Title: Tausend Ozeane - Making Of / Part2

Der Konflikt, in der die Hauptfigur ist der Michael, finde ich schon spannend.
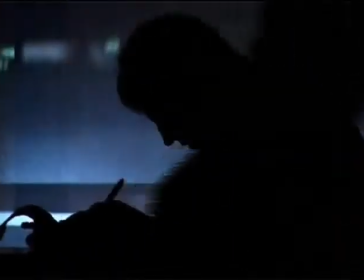Aber diesen Konflikt, ob du jetzt weiter teilnimmst an der Gesellschaft, an dem Schnellen und Kontonieren und Erfolg, Druck,
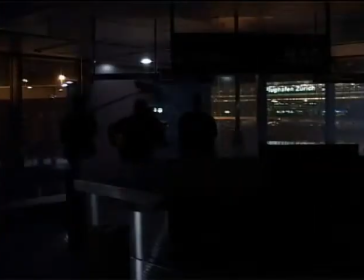ob du dich quasi dafür entscheidest oder ob du auch mal sagst, jetzt mache ich mal ein Jahr auszeitend und reise um die Welt und bleibe an den Plätzen,
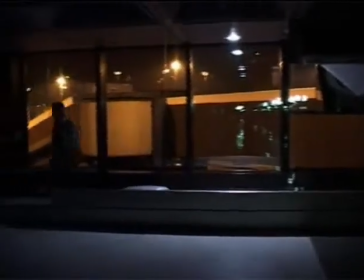die mir gut tun und mir gefallen. Ein Thema, das einem beschäftigt auf jeden Fall.
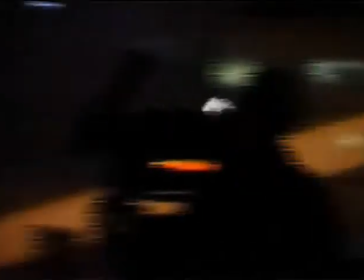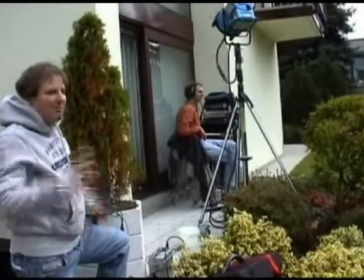Und bitte!
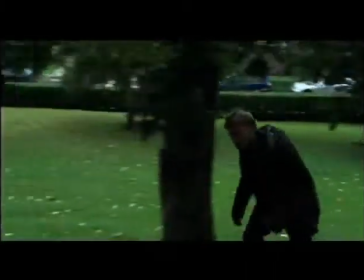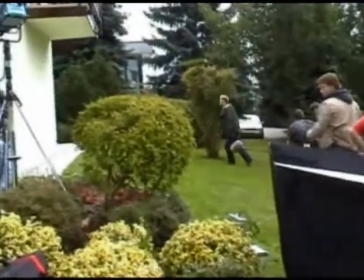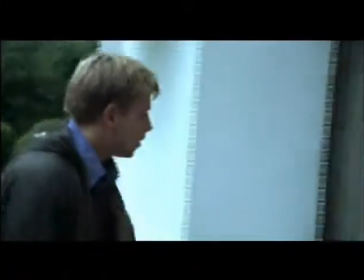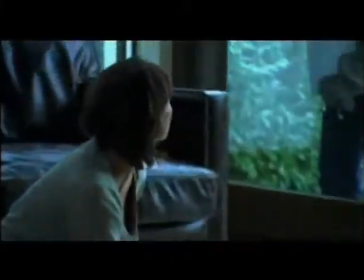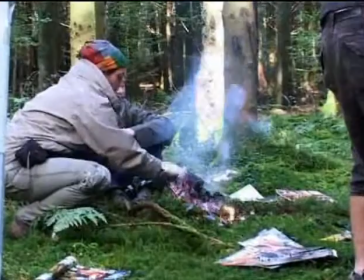Dieses Feuer musste kontrollierbar sein. Das war auch eine Auflage der Waldbehörde.
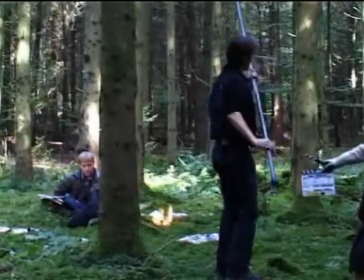Mit Gas haben wir gearbeitet, ein kleiner Gasring. Dann konnten wir das Feuer auf Kommando entflammen und dann aber auch wieder auslöschen.
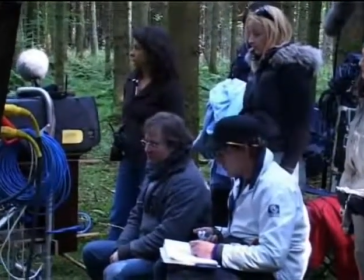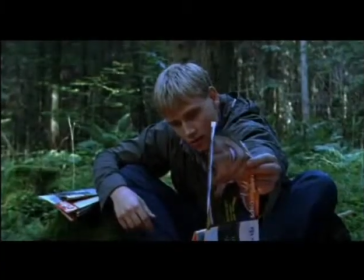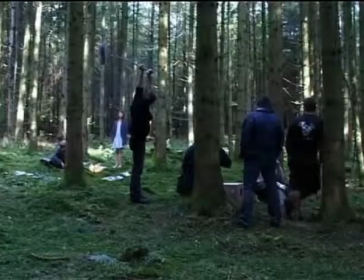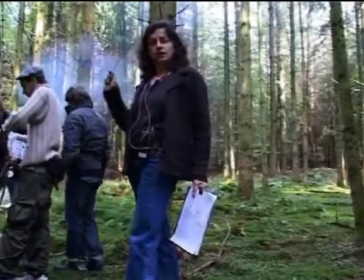Wir machen den Gate-Check, dann gehen wir nah auf Michael.
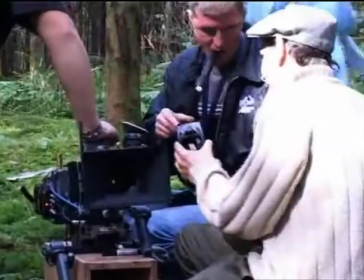Wir haben in diesem Film verschiedene Kamerastile gemacht.
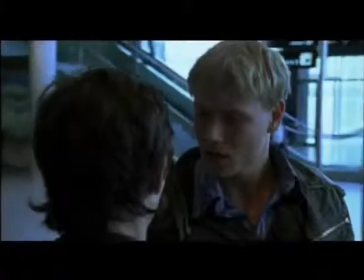Ein Stil ist eine Handkamera, dokumentarisch, mit langen Einstellungen, mit vielen Schwenks und mit Zooms.
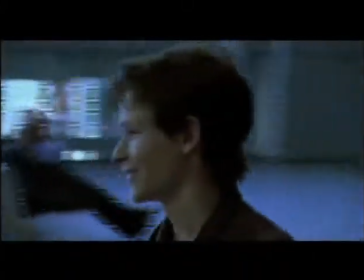Ein Stil, wo man nicht genau weiss, was passiert. Die Kamera folgt den Menschen und hält fest.
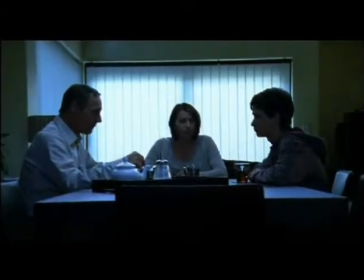Ein zweiter Stil ist eine eher klassische Form, auch Stativ gedreht, Schnitt gegen Schnitt, ruhige Bilder.
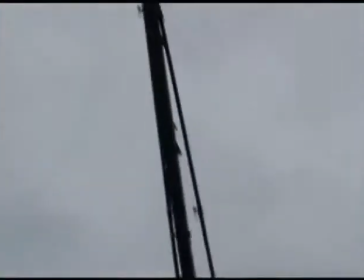Und die dritte Form, die wir gewählt haben, sind Bilder von einer erhöhten Perspektive herunter.
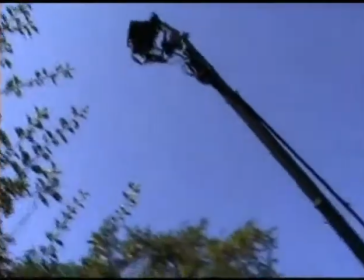Ein Zurückschauen, ein von oben hinunterschauen.
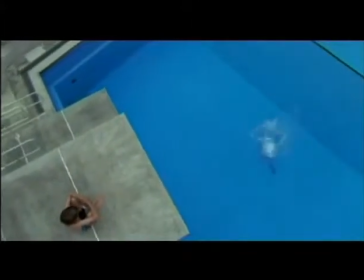Also die Erinnerung an die Kindheit, die ist ja oft etwas vage, nicht die konkreten, klaren, nahen Bilder, sondern mehr so eine Stimmung.
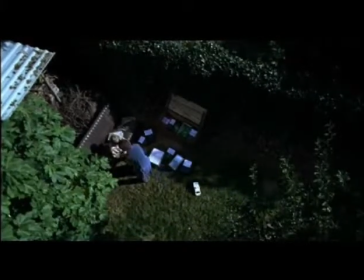Und wir schauen eigentlich von oben runter zurück in die Kindheit.
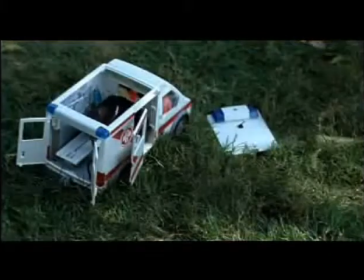Er
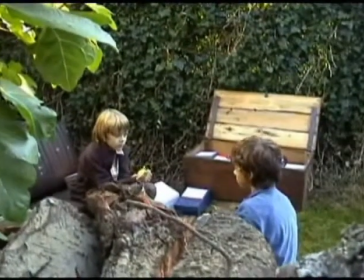hat sich den Flügel gebrochen. Kannst du ihn flicken?
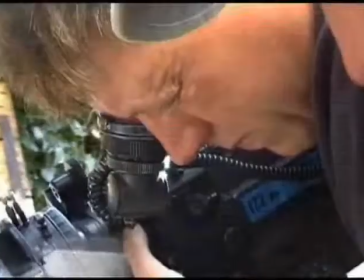Mit diesen kleinen Tieren zu drehen ist eigentlich angenehmer, als mit großen, also mit Hunden oder mit Seelöwen zu drehen.
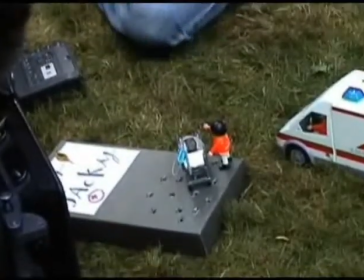Trotzdem haben wir sehr viel Zeit gebraucht, dass diese Nahaufnahmen wirklich dann genau so rauskommen, wie wir sie geplant haben.
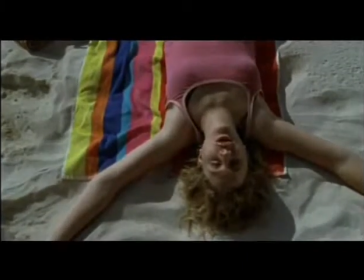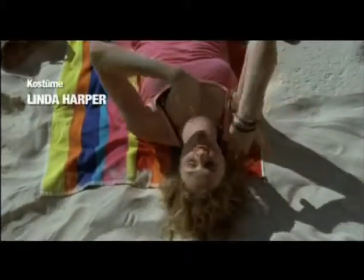Das interessante Thema ist diese Auszeit nehmen oder diese Ruhe finden und dieses
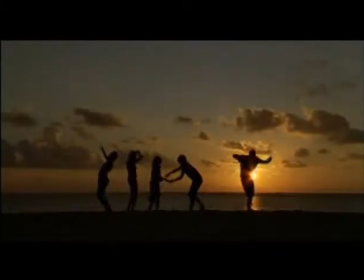sich verlieben in Atmosphären oder Orte in dieser Welt,
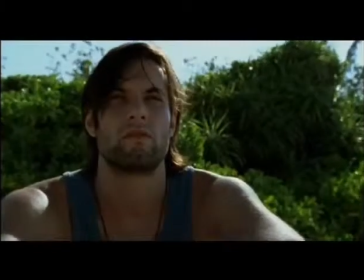in Inseln dieser Welt, wo es nicht so schnell geht, sondern Inseln zu finden, wo du zu dir selber kommst vielleicht.